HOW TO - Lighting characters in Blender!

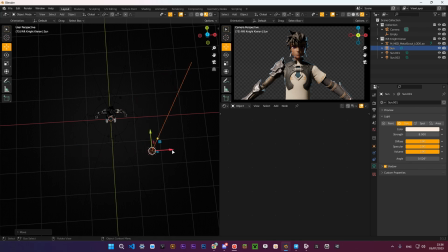[4:11]
And finally, for the fill light, also copy the main light, rotate it so it looks approximately like this,
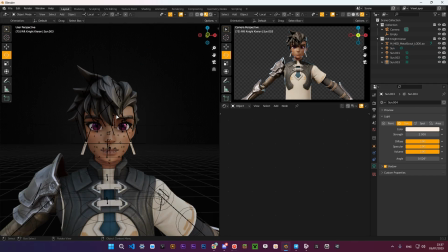[4:19]
and decrease the intensity to about 2. Just whatever looks better. Now you should have a beautiful lit character in your scene.
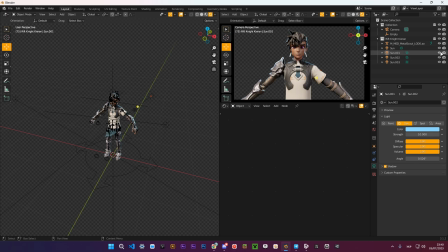[4:26]
One more thing I like doing is adjusting my environment color and strength to make the shadows look a little bit more bluish.
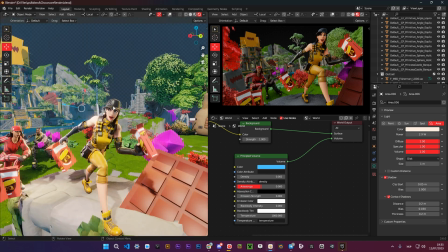[4:35]
Now let's talk about lighting whole scenes. It's much more complicated than lighting a single character because you need to make sure that your character fits into your scene,
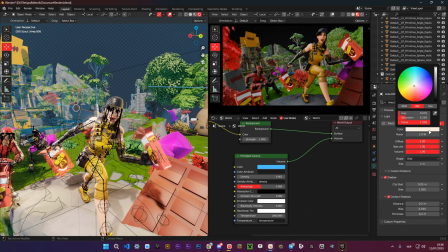[4:43]
but at the same time doesn't blend with the environment.
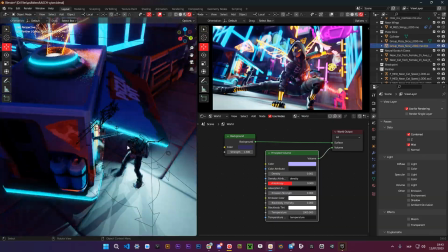[4:46]
You also need to keep in mind that all lamps, windows, and other glowing elements in your environment should affect your character's lighting.
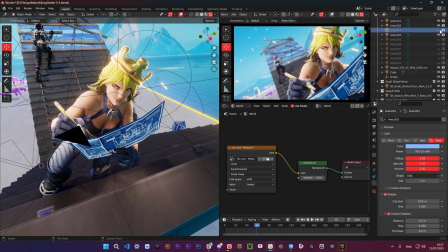[4:53]
There's no exact formula of lighting your characters in complicated scenes, but there are still some basic rules we talked about earlier that you should follow.
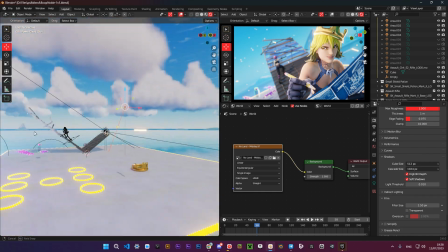[5:01]
I will show you my project files of these renders and talk about how I lighted the scenes.
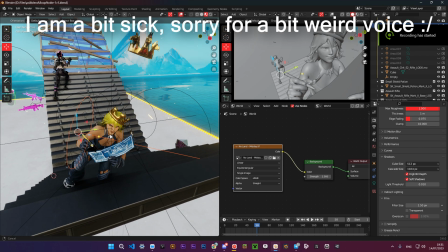[5:07]
Okay, so glad to see you here on this live commentary part. This is probably one of the most interesting parts of this video.
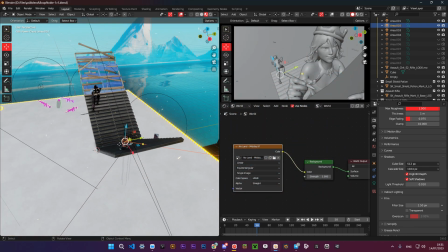[5:15]
So here we'll talk about how I was lighting all my crazy renders, or just a few of them.
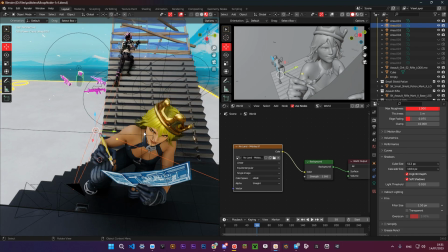[5:23]
So here in this one, as we can see right here,
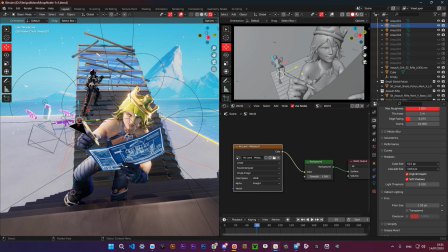[5:28]
the principle of making lighting in scenes is kind of the same as in just renders. You have a rim light, a main light, and a fill light.
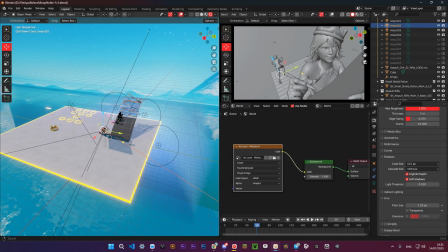[5:37]
So as a main light for the environment and the characters as well,
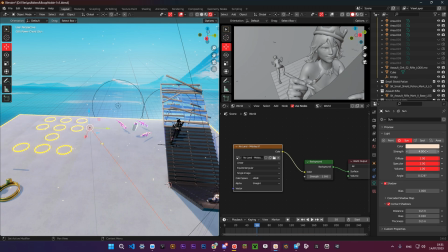[5:44]
I had a sun lamp right here with an intensity of 4, contact shadows enabled of course,
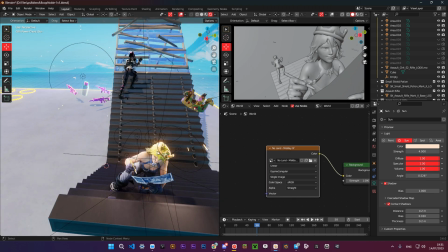[5:51]
and I had an HDRI for background, this HDRI.
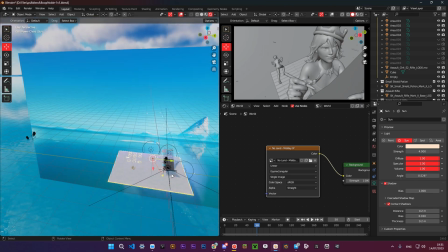[5:57]
I leave the link to this HDRI in the description. It was made by Benderaka, make sure to follow him.
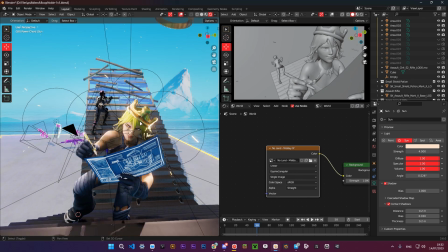[6:04]
He did a really good job making this.
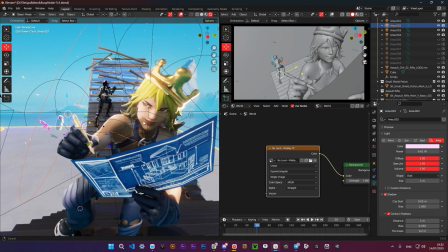[6:06]
So this is the additional light to the main light to make this part of the face even brighter,
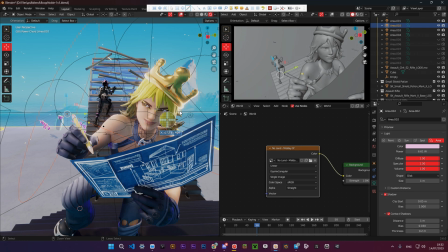[6:14]
so it doesn't look that flat, so this side is a bit darker than this one.
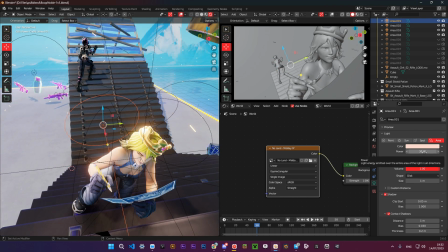[6:21]
Then we had this light with intensity of 30 with contact shadows enabled as well.
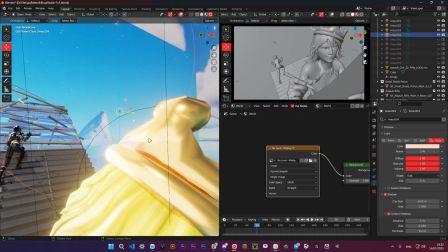[6:28]
This additional light to have some more light on the crown here, as you can see here.
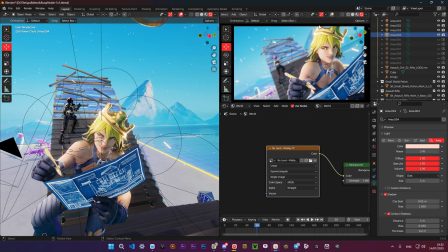[6:37]
Without this light, it just gives a little bit of light right here.
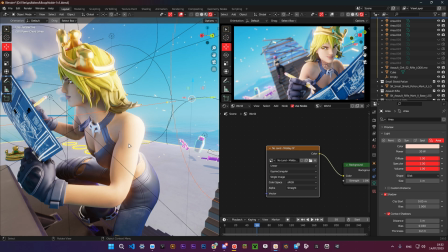[6:42]
And this rim light to have some outline on this part of the character right here on the render, you can see it as well.
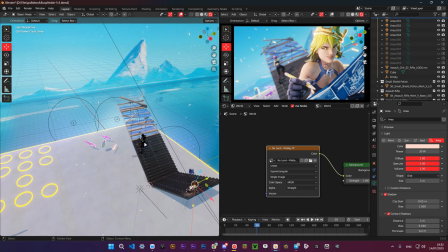[6:50]
So that's mainly it. I had no lighting for the background character this time, and
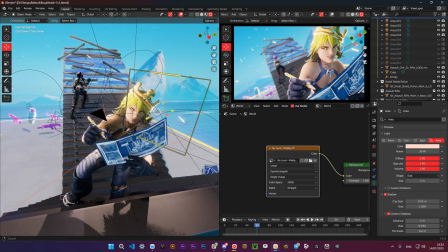[7:01]
that's it for this render. Now let's go on to the next one. So this is a render I made for Kellogg's map.
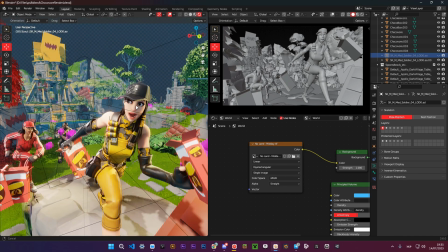[7:09]
It was my first and for now my only render for a brand.
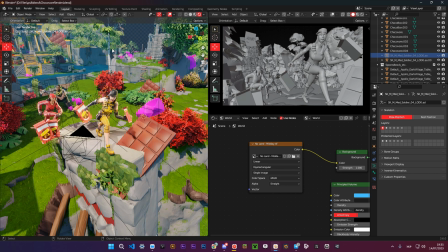[7:16]
So yeah, you can see some purple textures here because it was quite a long time ago and I've deleted some textures.
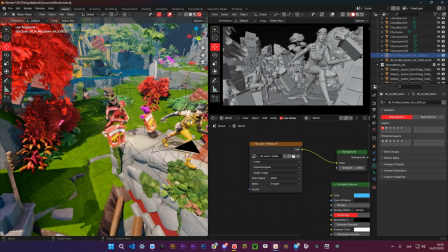[7:23]
So yeah,
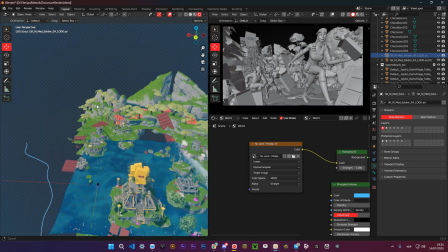[7:26]
I also had a sun lamp right here for the main light in the scene with an intensity of 6, a bit orangish color, contact shadows enabled of course.
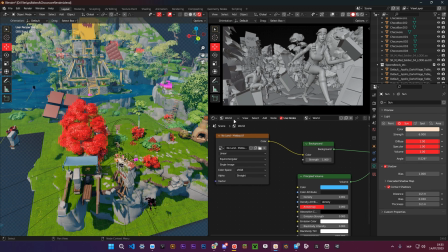[7:38]
And here for the world node setup, I had the same
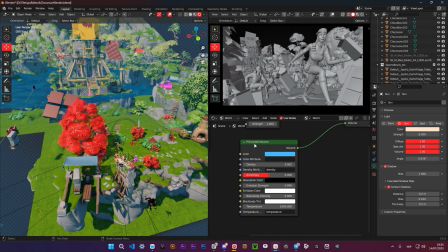[7:45]
HDRI with a strength of 1 and also a principled volume connected to volume to make this volumetric fog in the background,
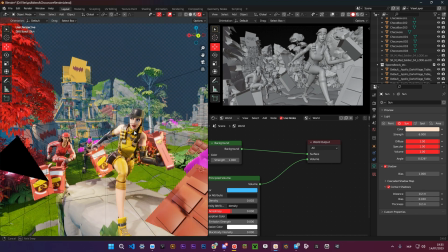[7:54]
to separate the characters from the background of course. And for the lighting,
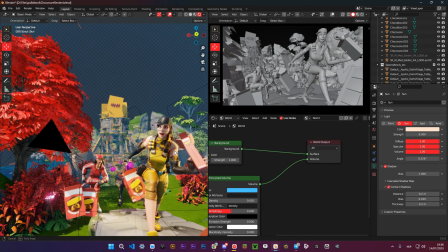[8:03]
I also had, this was my main light, but I also had some additional lights right here.
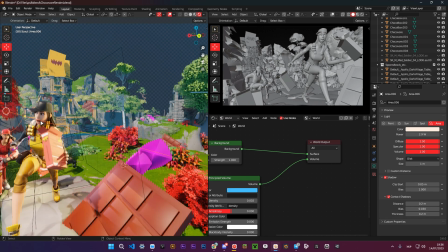[8:10]
Whoops. It's a bit laggy because the scene is huge.